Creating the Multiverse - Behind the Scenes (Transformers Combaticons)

And so with everyone in place, it was just a matter of waiting for the animation to come together. And then eventually it did, and Name Brand Company began putting everything together.
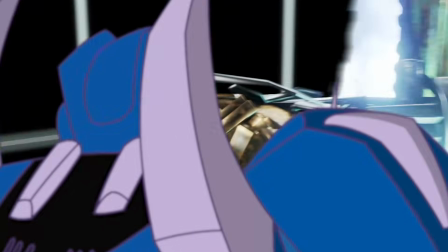(8:38)
As he did like refined passes, I had more and more ideas. The first idea I had was to make TLK Onslaught physically in the Bayverse.
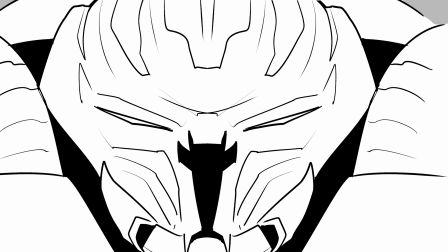(8:48)
If you look at the animatic, he's just like on a platform in the middle of a void.
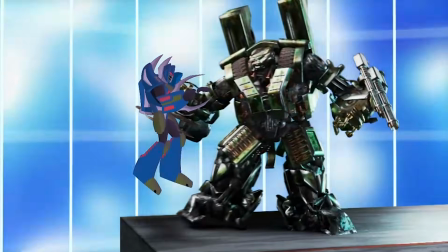(8:53)
It never really made sense, but I couldn't think of anything else,
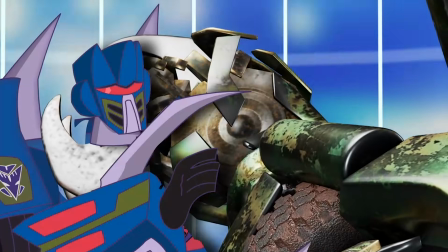(8:56)
and so Name Brand had actually animated him with a platform there at first, and then eventually it just hit me, and I was like, put him in the Michael Bay universe. And I kind of like explained to him how that would logistically work for that shot. He was like, perfect. At one point I'd considered like green screening myself in as a human running away, but I was just like exhausted by the end of Combaticons, and I didn't ultimately bother doing that at all.
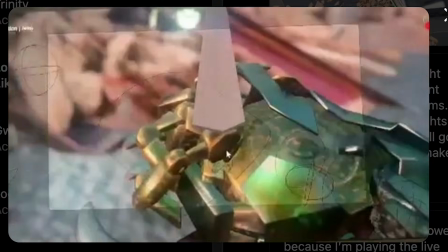(9:20)
And the Name Brand Company also threw in a lot of other Bayverse Transformers like Ratchet, and I think Optimus is fighting Shockwave in the back.
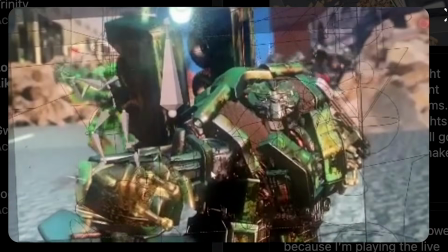(9:26)
You can't really tell, but he just did that to populate the world, which is more than he had to do. I also decided to bring back the whole glass shattering thing, but rather than have it at the end, I decided it would look really good at the beginning.
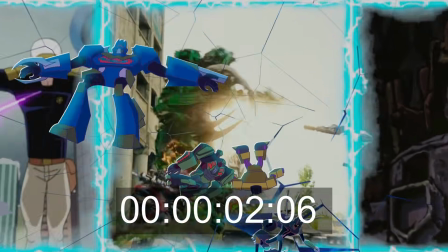(9:37)
So the Combaticons shatter through several continuities now before Onslaught winds up in the Bayverse.
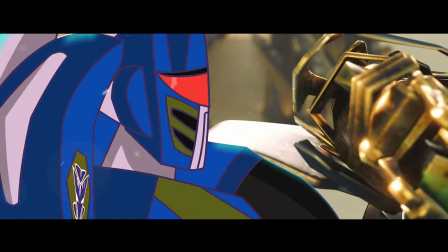(9:43)
The Name Brand Company also had the idea for the black bars to raise and lower from the top and bottom edges of the screen to replicate the aspect ratio
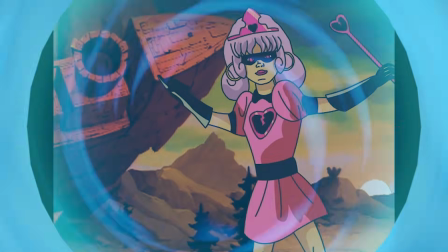(9:51)
of the Michael Bay movies as well as most movies. I originally had black bars on the sides of G1 Professor Princess to replicate that
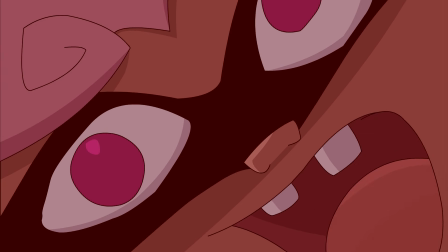(9:59)
show's aspect ratio, because I thought it was clever, but then Earthspark does that in theirs,
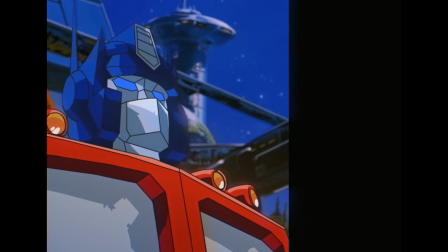(10:03)
and I was like, alright, it's not that clever if I do it, and it just flowed better without black bars, so ultimately I took them off. So while the name brand company's working on it, he kind of exports off his work cut, and at that point, Will McCarthy comes in to score it. So Raja and Will kind of split the episode up, like alternating who does what. They were the two composers. Will has the multiverse scene. And something I really wanted was to have like recognizable themes from the other continuities kind of weave in as the alternate variations of them show up. And the challenge of that was the timing, because we kind of already had it boarded, already had it roughly animated. It would have been a lot of work to like slow that down depending on the music. I was suggesting a lot of music, Raja suggested some tracks. We wound up with Arrival to Earth playing when TLK Onslaught shows up, but it's a faster tempo version of it.
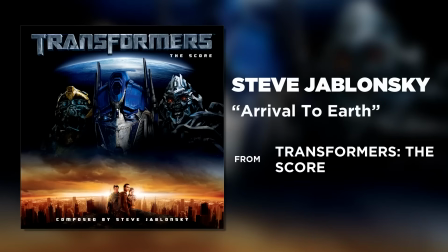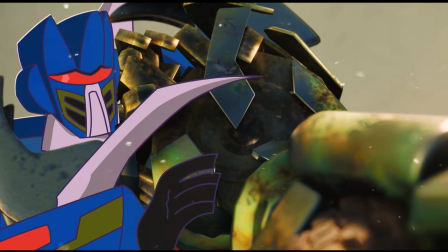Then G1 shows up, we did like the da-da-da-da-da-da-da.
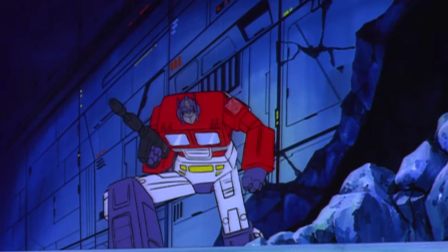We got the Fall of Cybertron music playing when Blastoff shoots down.
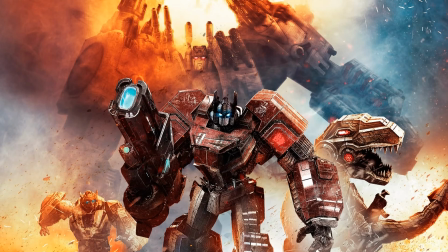And then for animated, there was actually quite a challenge to get animated music in here, because the thing about animated is it uses like specific instruments, like electric guitars and drums and stuff. To use the correct animated instrumentation just wouldn't have worked with the rest of the sequence, because Will wanted it all to vibe together. And so it became like really hard to get the animated music recognizable. He did like 6 different variations, and for all of them I was like, I don't hear animated in it at all. Because it's like the most generic music of all time, no disrespect to Sebastian Evans II.
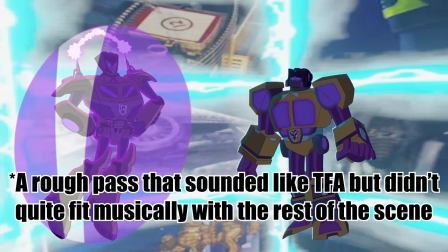But finally we got one to work.